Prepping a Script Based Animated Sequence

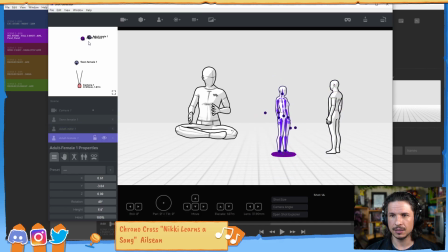So they can't be too far. But again, I don't want them too close to the character. Well, this is where your lens length can come in. If I make the lens length smaller, so maybe let's say a 20mm lens,
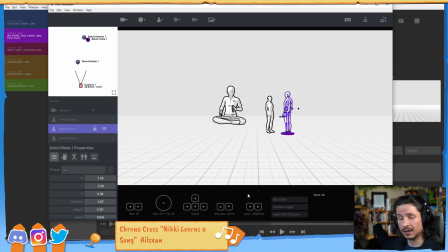that makes things look further away the further they are, and closer, you get this bigger distortion in the lens. So one thing looks very small, one thing looks very, very big. So this would be a way to change that size.
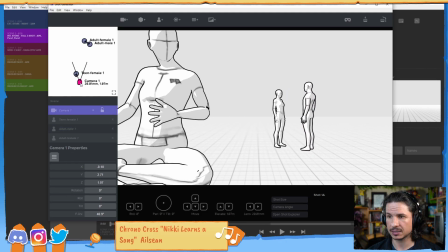Okay, so let's bring that camera in a little bit, because we want this to be a full shot of her. So full shot. And now you can see they look much smaller. So this makes her look kind of further away from them.
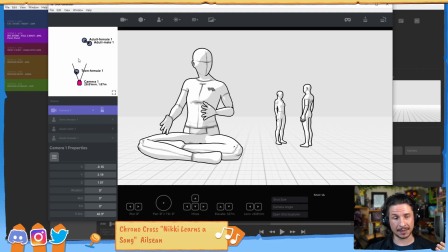They're still not that far, but we get that dynamic change. Yay. Okay, what else do we want? She's lonely, she's tired. We want her to feel small. Not small in terms of screen space, but small in terms of she's not this imposing figure.
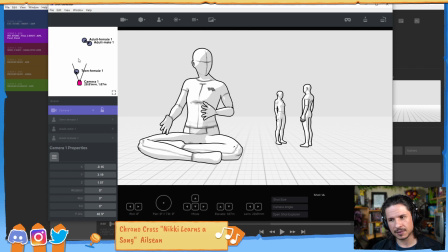Maybe I want her to feel like she thinks herself as small. She's not worth people paying attention to her. She just wants to stay in her corner and not interact with anyone. Well, what if we did a high angle? So here I can choose my camera angle.
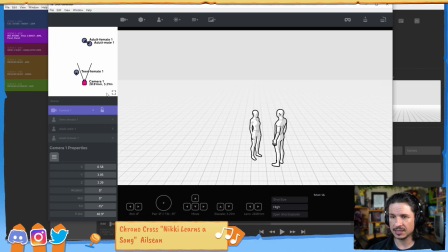Let's go high. So this brings the camera up. Now you'll notice that it reset. We're just looking at nothing. Let's bring that back to eye level right there. If I actually select the character and then go high, it angles the camera based on that character.
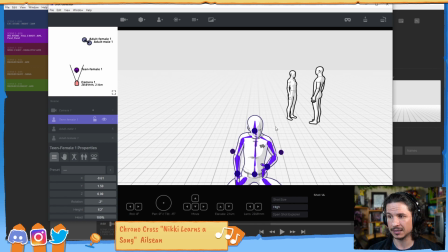This is the character I want the focus to be. So let's do this.
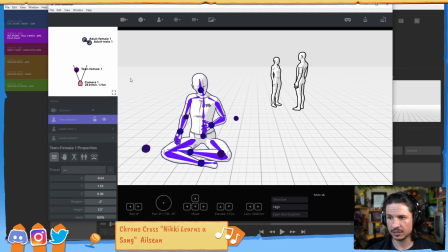So now I selected her, I set a high angle, and now look how she looks smaller. They're actually higher than her in screen space.
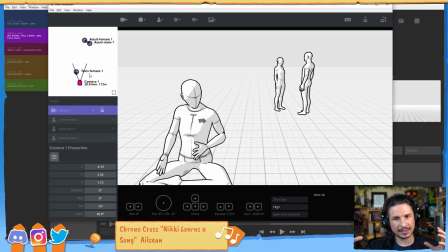We're making her feel like she's being pushed out of the picture. There's these people who are chatting and she's just alone in the corner. Maybe the camera's a little high. Let's push the elevation, maybe a little bit more like that. But we're starting to change the feel of this.
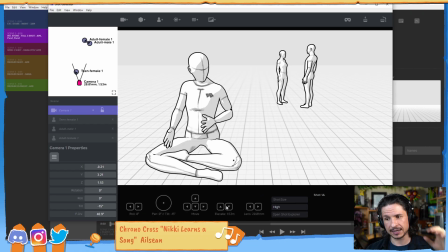We've got an angle to the camera, so it's tilted down, and we're starting to create this dynamic story just in this one camera angle. Do you think it's okay to use this app for ANO3 planning?
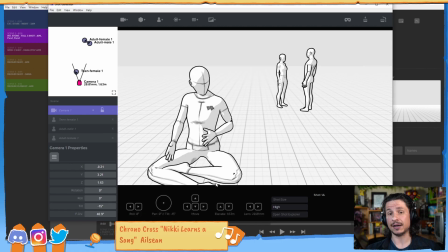Oh, definitely. It's not cheating at all. This is just layout. This is just planning. You could draw this out. You could use this program. Honestly, planning, there's no cheating in planning. You could shoot reference of this. If you have a big enough space and you just want to shoot yourself doing it, like take your camera, put it where you want it to be, do it that way.
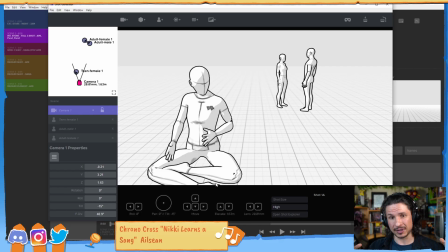If you're more, if you're happier doing it with actual live features, like a live camera. Whatever this is just planning. And the more you plan, the more prepared you're going to be for your shot.
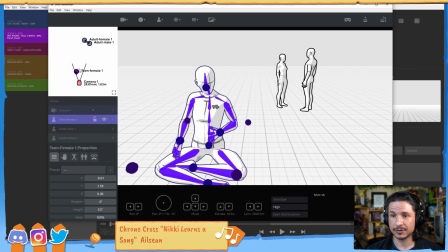That's the key here. Now, the other thing I really like about this is there's a whole list of shot sizes here.
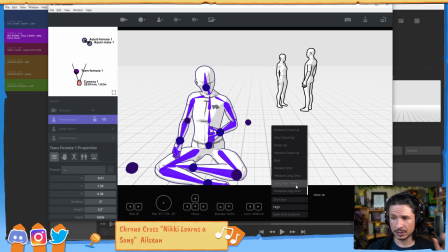So I want a full shot. Now, they don't have a full, but that's similar to like a medium long shot or a long shot.
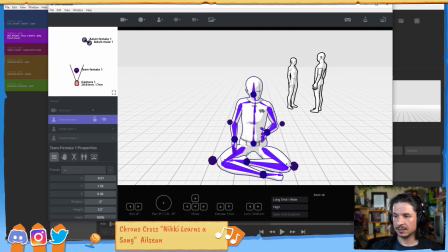So right there, I can set this is going to be a long shot wide with a high angle.
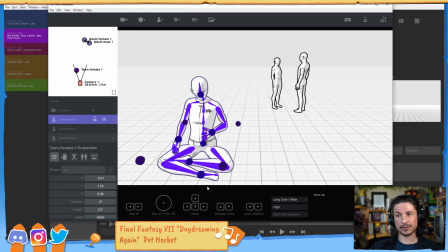Let's move the camera, and there we go. We're starting to get our composition. Yay. Now, you can also do other things such as bring in, let's say, a table here.
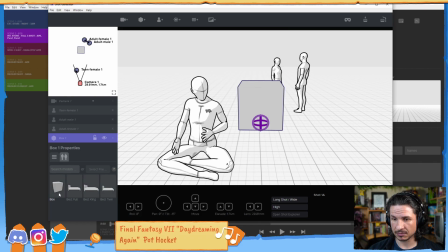So this is going to be a box, and let's actually, you've got all sorts of different files you can bring in. So let's say I want this, she's supposed to be on a self-checkout counter, but I want maybe a table right there.
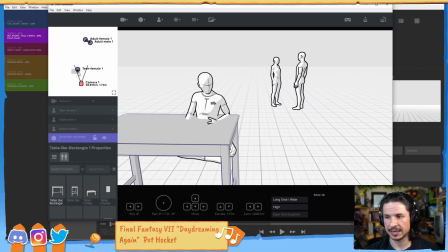And I can just drag this and put that under her.
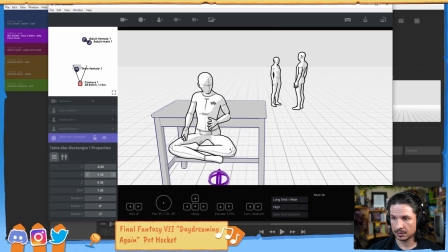So that's a little high. I think this is the up space. Yeah.
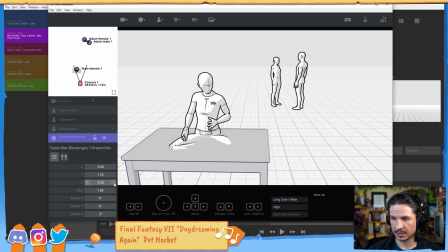So bring that right around there. So I can also lay out some quick props and just a scene to make sure I'm not ruining the perspective of anything. So there we go. You can lay all that out. Now you'll notice that it's actually not in here yet.
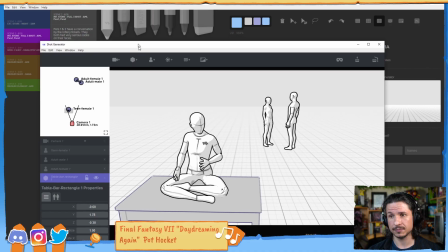This is just the shot generator, not the main program.
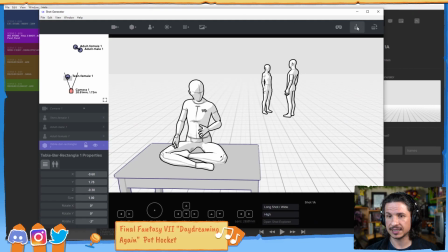So once I have this pretty much set, I can just go to the buttons here, which is save to board or import as new board.
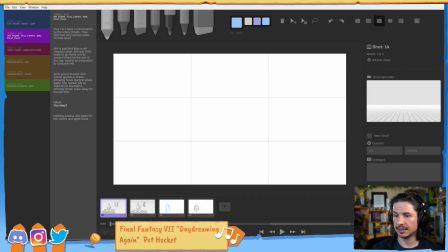So I'll just save it to the board. And now it's in our board.
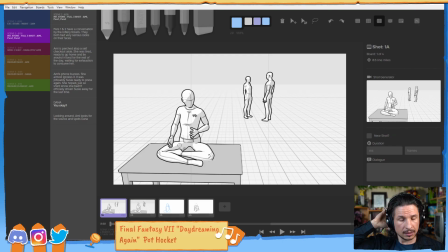So right there. So there we go.
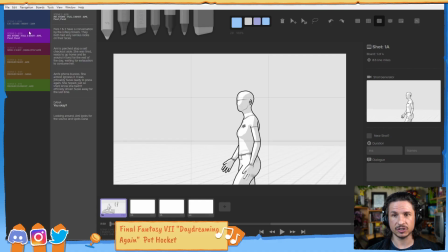We've got it in. And I can start doing that for all the different shots where we can lay out the things.
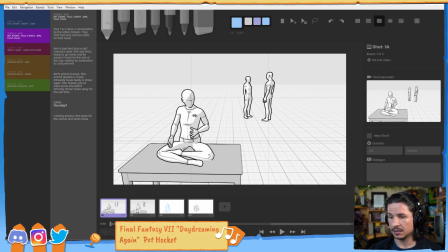Now I've already done this. So this is the camera angle I kind of went with here. Not final, but kind of just the base idea right now.
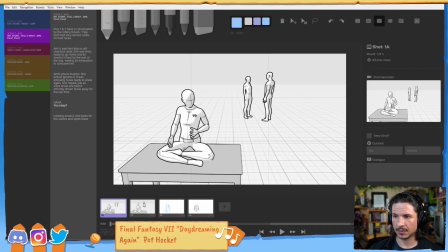So very similar. You can see I went with this really deep, or I should say short camera lens, and I tried to push it so that my thought process here is this character is alone, kind of trying to be on their own.
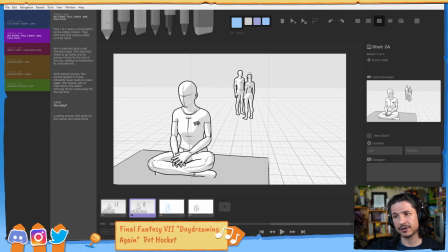And instead of having the two people just kind of randomly in the background, you'll notice that I push them into the center a little bit more. This is to create the feeling that she's being pushed out of frame, that she is cramped in this corner and she's trying to stay alone.
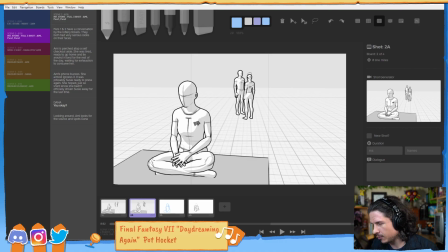She doesn't want to interact with them. She's pulling away, and they don't care. If they cared, if they were paying attention to her, they would see, oh, maybe she wants to be left alone. They would back off. They would be over in this corner here, maybe. No, they're not paying attention to her.
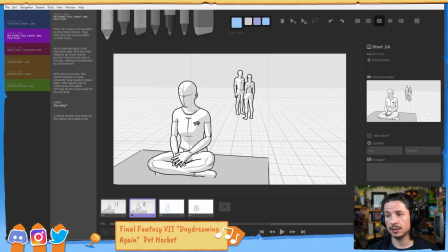So they're pushing her into her personal space. That's the kind of feeling that I wanted to give here. Now, once you have this is where you can start doing drawings. So there's onion skinning here.
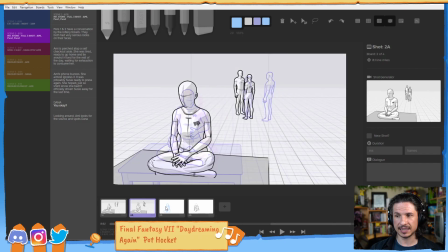So I basically just used the template here and started actually drawing out poses.
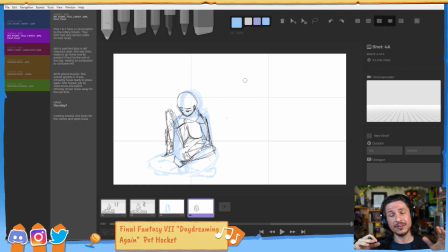So you can start with a base and then you can just turn it into your own drawings. Now I haven't gotten too far with this because I wanted to explore a little bit of the characters before I dove more into camera work. But with this, you can start refining your
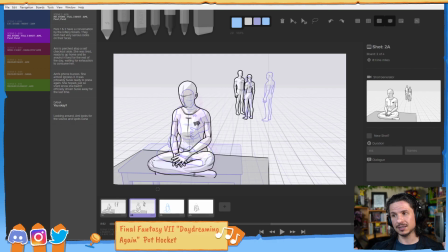storyboard, but without having to try and figure out all the perspective, all the camera lens lengths, and all of that on your own in a drawing, which again I cannot do. It would be impossible for me to try and get that anywhere near correct.
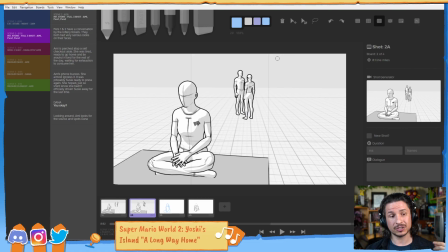So this just gives you a way to start prepping that. Now, how long will the shot be? I'm not sure yet. Since there's no dialogue, I don't have a specific shot limit. I can take as much time as I want. I don't want to take as much time as I want, though.
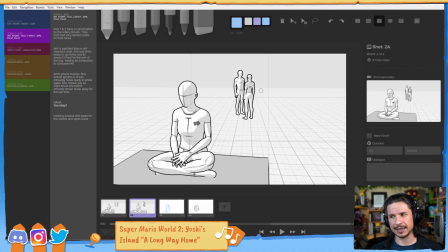I want to make sure I keep it shorter, and it shouldn't be longer than it needs to be, basically. But I haven't timed it out yet. That's going to be when I shoot a reference and kind of, yeah, it's probably going to be like the whole shot.
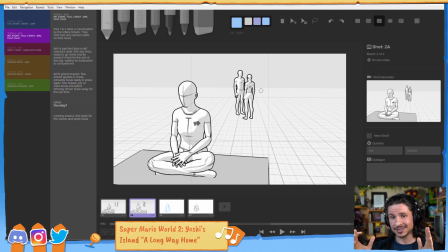This was supposed to be like a 300, maybe 500 frame shot. And because of this whole sequence and everything I want to get into it, this is most likely going to be at least 1200 frames, which in that case, I'm going to be creating a different shots for different people to work on.
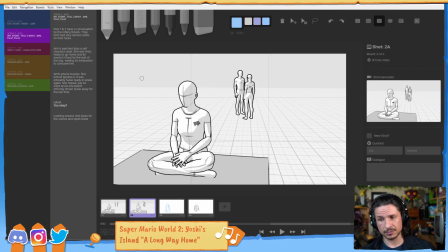So we've got this layout here, and I did these drawovers,
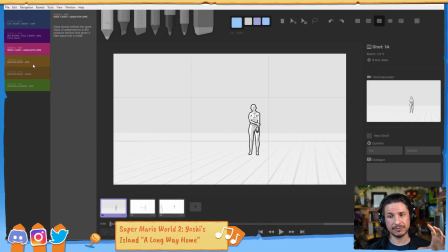and I just went through and I created the different camera angles for the different scenes. So we've got, or I should say the different camera angles for the different shots. I need to keep that terminology consistent. So here we have our wide shot, our wide 2 shot.